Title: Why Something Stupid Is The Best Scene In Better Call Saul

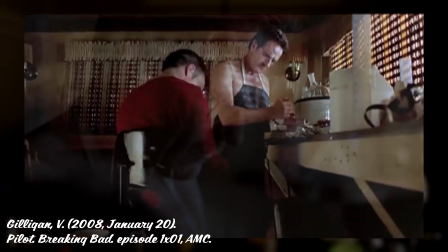One of the most iconic parts of the Breaking Bad extended universe of shows is the montages.
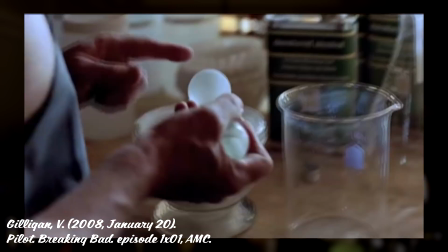While montages can often come off as kind of corny, Breaking Bad and Better Call Saul do it in a way only they can't.
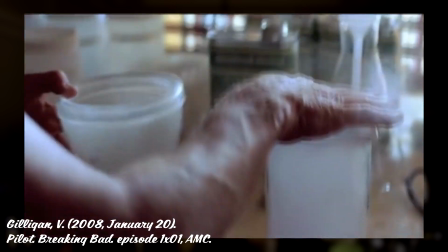These montages can be some of the most powerful parts of the shows.
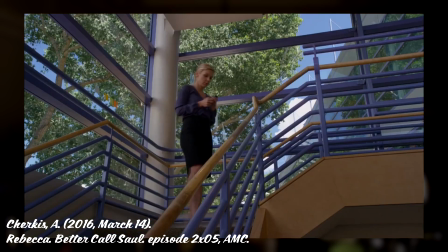For example, take that I Mean Minera montage of Better Call Saul, wherein Kim does everything in her power to climb her way back into HHM's approval.
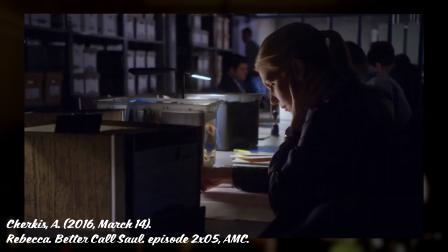This scene is genuinely one of the most uplifting moments of television I've ever watched.
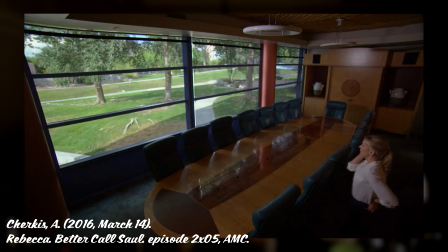There are so many fantastic montages across these showses, ranging from heartbreaking and perfect day to the upbeat fun of street life,
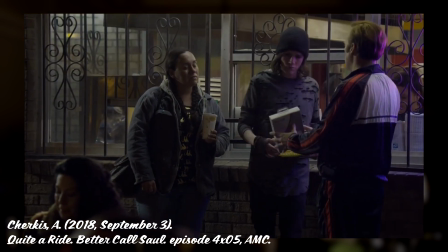but one in particular has stuck out to me and many others as very unique and memorable. Something Stupid is the seventh episode of the fourth season of Better Call Saul.
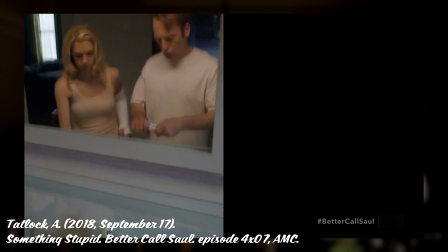The premise of this episode is that Jimmy and Kim are growing increasingly distant in their relationship as their lives go down two separate paths.
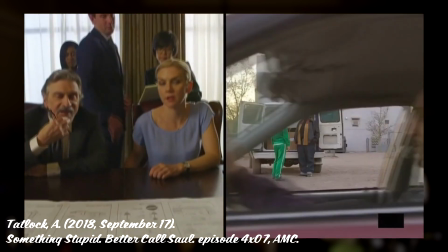Kim struggles to keep up with his steadily growing workload given by Mesa Verde, and Jimmy juggles his shady Better Call Saul business with managing his PPD.
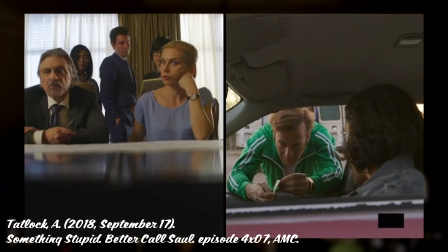The highlight of this episode is undoubtedly the titular cult opening, which shows a split-screen montage of Jimmy and Kim's diverging lives.
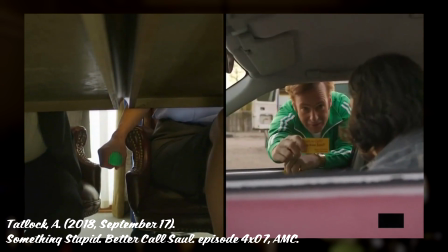And that's what I want to talk about today. Something Stupid is the perfect microcosm of everything that makes Better Call Saul such a perfect show.
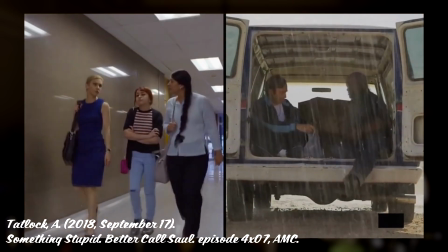The characters, the acting, the writing, the editing, the music, the choice of color. It captures all of these amazing elements in five impeccable minutes.
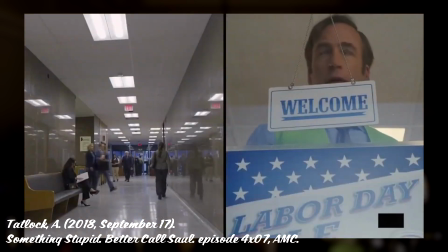It sets up and calls back to so much, and of course the titular song choice is beautiful. So, without further ado, let's talk about something stupid, which, ironically, is anything but.
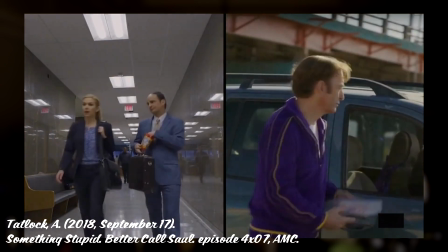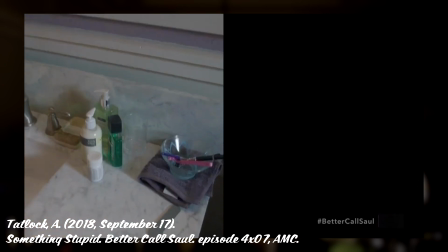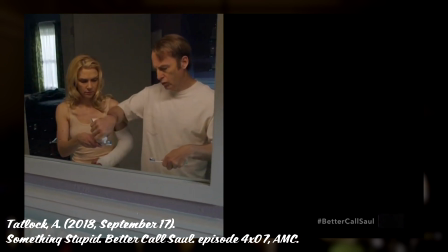The episode begins with Jimmy and Kim getting ready for their days, with Jimmy giving Kim a dollop of paste on her toothbrush as they share a sink with which to brush their teeth.
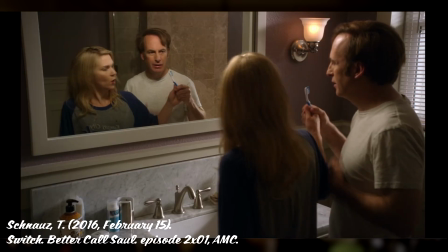This has been a running joke throughout the series that symbolizes their relationship. The first time we see it is the night after the first time we see Jimmy and Kim sleep together during the events of the show.
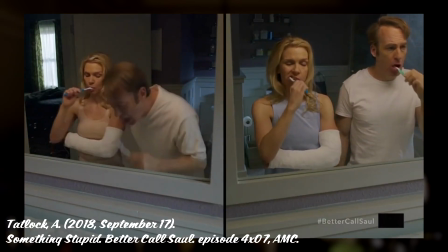Also, notice that the two sides start desynchronized. Kim's side begins before Jimmy's, which already foreshadows that Jimmy and Kim's lives are out of sync.
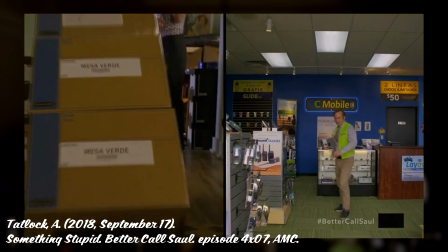The song begins as the two of them get to work. Kim is moving into her office at Schweikart and Coakley, while Jimmy is passing the time bouncing a blue ball.
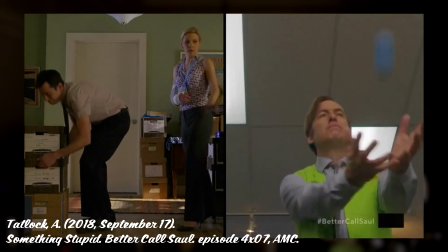Kim's side of the screen starts with a frame full of Mesa Verde files before panning out, which is a visual shorthand that shows that her Mesa Verde work is taking over her life.
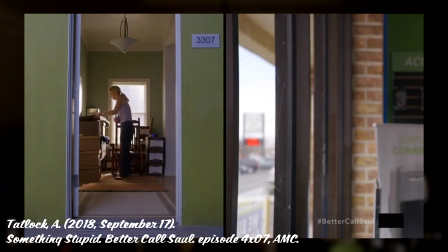The ball that Jimmy mounts, meanwhile, is blue, which is a color often associated with Kim. To me, this indicates that, as shown before, Jimmy can't take on Kim's line of work.
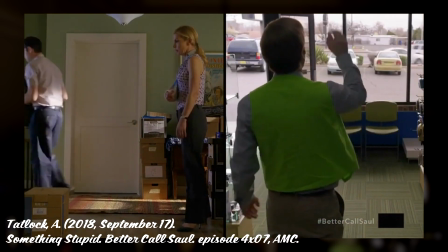It's too straight-laced and by-the-numbers for him, which was also demonstrated in the Davison main compilation, another iconic montage.
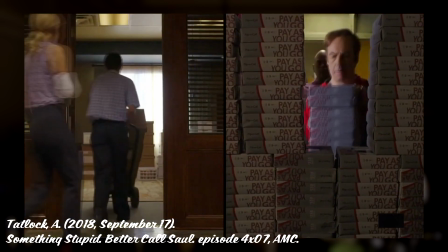The next scene follows up in the last one, with Jimmy's sides starting covered by the disposable phones he's selling before him and Hul carry them off.
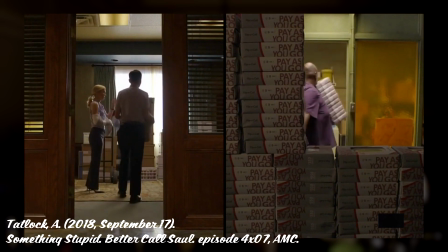This parallelism between the Mesa Verde boxes from before show that Jimmy and Kim are in their own worlds, absorbed in their own respective jobs and blocked from each other.
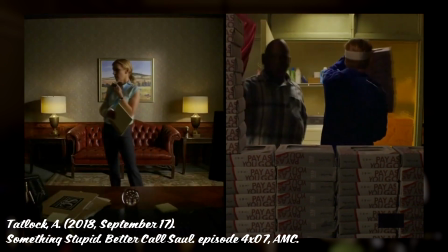Once again, the Mesa Verde files fill Kim's frame as Jimmy closes the mobile store so we can ghost-elicit the drop phones.
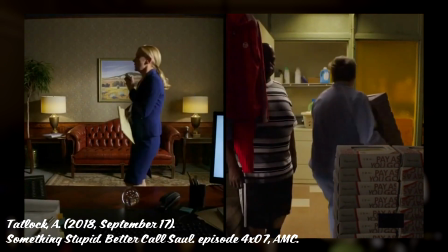Finally, just before the music kicks into full swing, we see the names of our two leads put side by side.
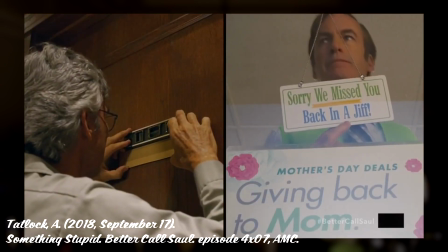Kim, a professional gilded engravement, and Jimmy, a cheesy yellow name card using a fake name.
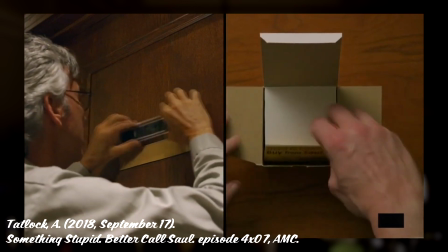Note that yellow is a superficial eagle to color.
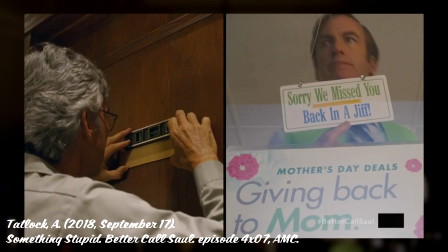One last thing before moving on from this portion, there's a Mother's Day advertisement visible in this shot of Jimmy turning the side, which gives us an idea of the time period that the montage begins in.
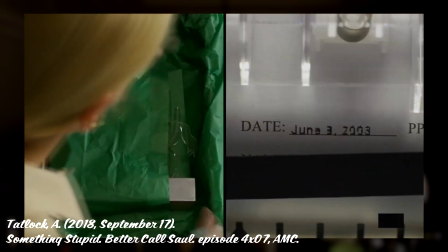Next we see Kim receive a trophy for the opening of a new branch of Mesa Verde, while Jimmy gets his PPD papers approved. approved.
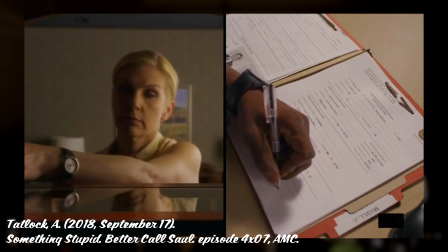The way Kim slides the first trophy over to add the new one in a very indifferent fashion indicates to me that she doesn't really feel a sense of accomplishment for these prizes,
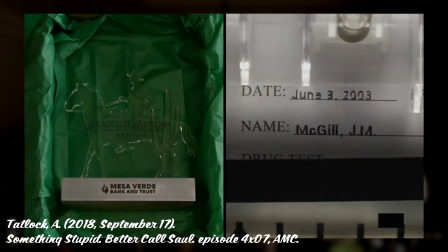and doesn't feel fulfilled by her work with Mesa Verde. Jimmy, meanwhile, has his papers marked off in a cold and methodical way as well, which to me is an interesting parallel.
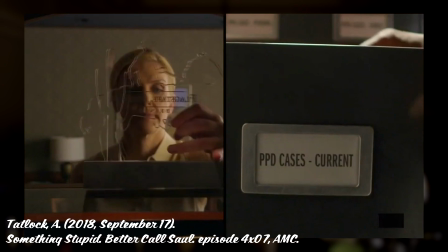Kim receives prizes and awards towards which she feels neutral, and Jimmy has his files approved in a very by-the-numbers and robotic way.
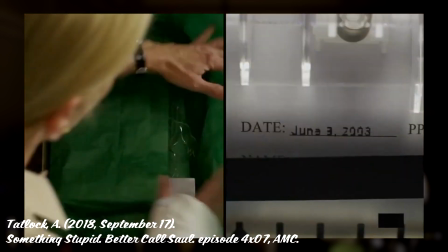Even though these are conceptually polar opposites, both receivers react in the same way, stolid indifference.
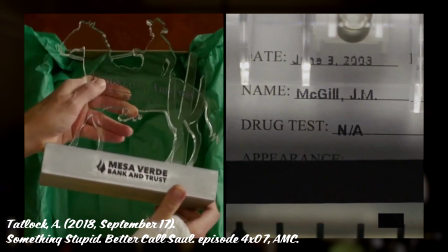This foreshadows Kim's gradual descent into a life of schemes and trickery that Jimmy earns for.
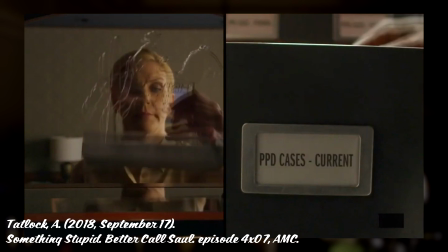She's outwardly a very successful person, sure, but she doesn't really feel emotionally fulfilled by her work.
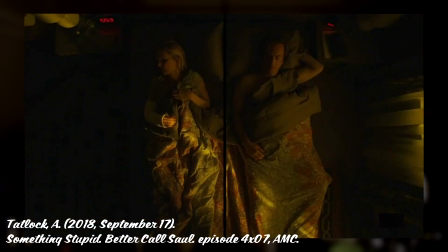This is immediately followed by a shot of Jimmy and Kim in bed, Kim clearly having a restless night of sleep and throwing her leg across Jimmy's, and then a shot of them quietly eating dinner together with Jimmy filling Kim's wine glass.